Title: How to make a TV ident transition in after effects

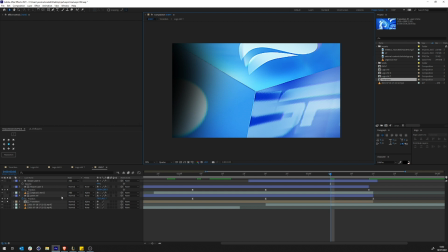Cool. That is done. I did exactly the same thing for this one. And yeah. let's go out. So we have the intro.
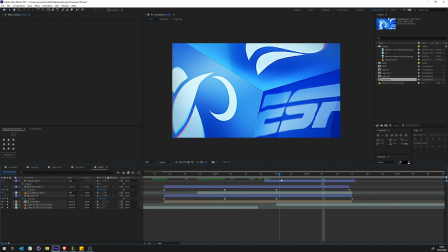It transitions to this, and then it leaves.
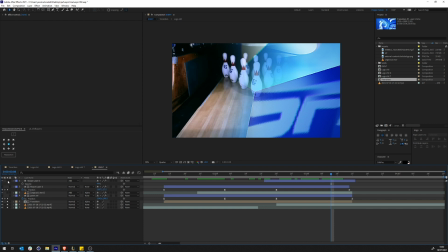But I felt like this is too empty. So what I did was I brought in that swoosh thing.
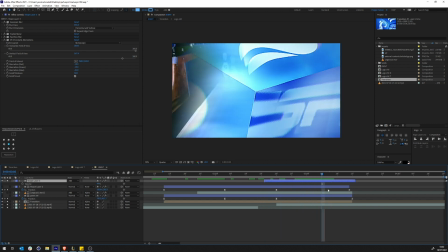So that swoosh that I did for the other composition, I brought it in to hide a bit the emptiness of masking out.
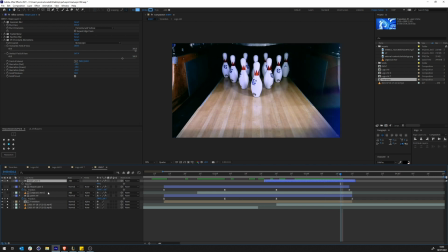Cool. And then what I went and I added another, that legacy thing that I told you I used on the reflection.
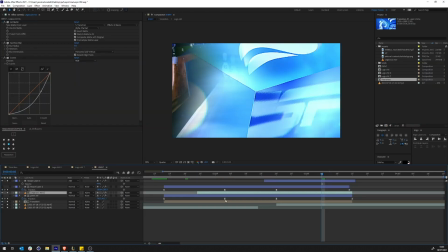I went and I put it on top of this. So now I want you to focus with me.
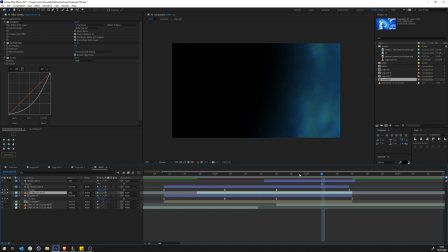So what's going on here? This movie is playing normally, but it is taking in consideration a lot of things.
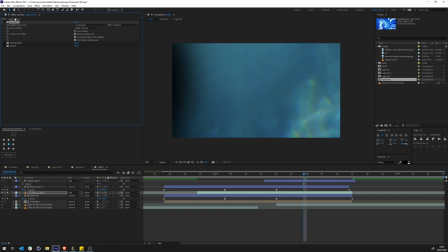One, this is using a set mat to only show itself in the transition. So why didn't you just put this on top and just do a masking?
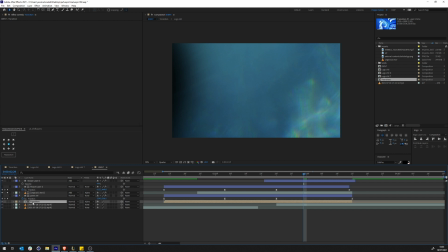Well, because I can't use this, because this one needs this to be masked. Do you get it? This one is using this shape layer to be alpha matte.
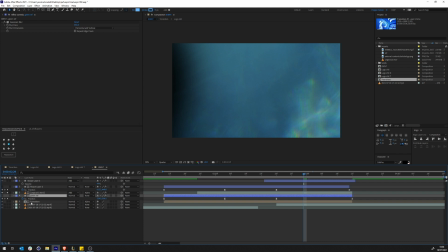Now, if I want to do the same, I need to take this and this, pre-compose, then use it. And then if I want to change something, then I'll have to change it here and then do it again in that pre-comp and then rinse and repeat.
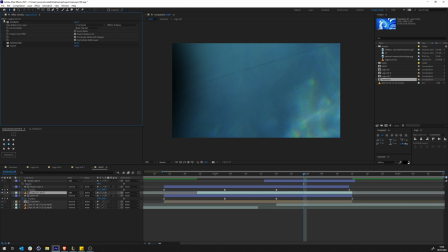And I think that's not a right way to do this, because I have an effect called set mat, and this set mat will just tell me, hey, use all the effects and masks for this. So whatever happens to this one is just going to use it.
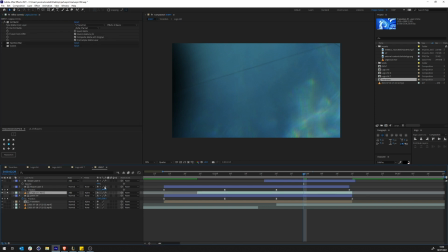Cool? And then I can use the same thing to actually mask whatever part that I want. Cool? Now, what I did was I thought that this was too sharp, so I just went and blurred it,
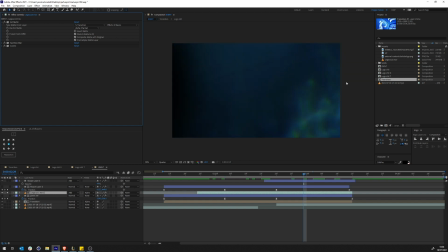and then I did a little bit of a color correction just to not have this brightness all over.
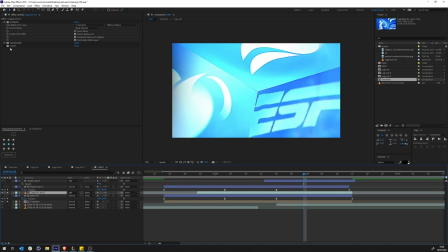Because if I don't do this, watch. You see how bright that is? See the difference?
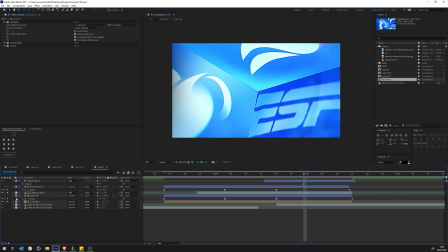Color correction. So yeah, that was the project.
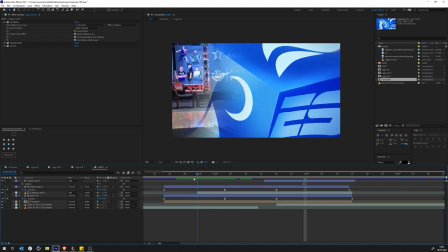That was exactly everything that I did for this project. I hope you enjoyed it.
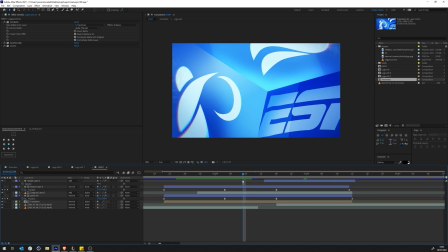It was pretty fun to do it just for a few minutes to recreate this. And yeah, thanks for watching this video. Don't forget to grab the file from the Patreon link, and I'll see you guys on the next one.
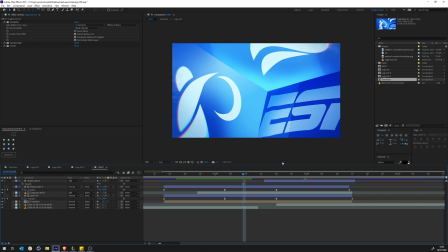And thanks to all my Patreons, it really means a lot. And it's because of the Patreons that I keep actually continuing trying to find some time to do these tutorials, because I just feel grateful to have such a supporting community. So thank you all again. And yeah, I'll see you in the next one.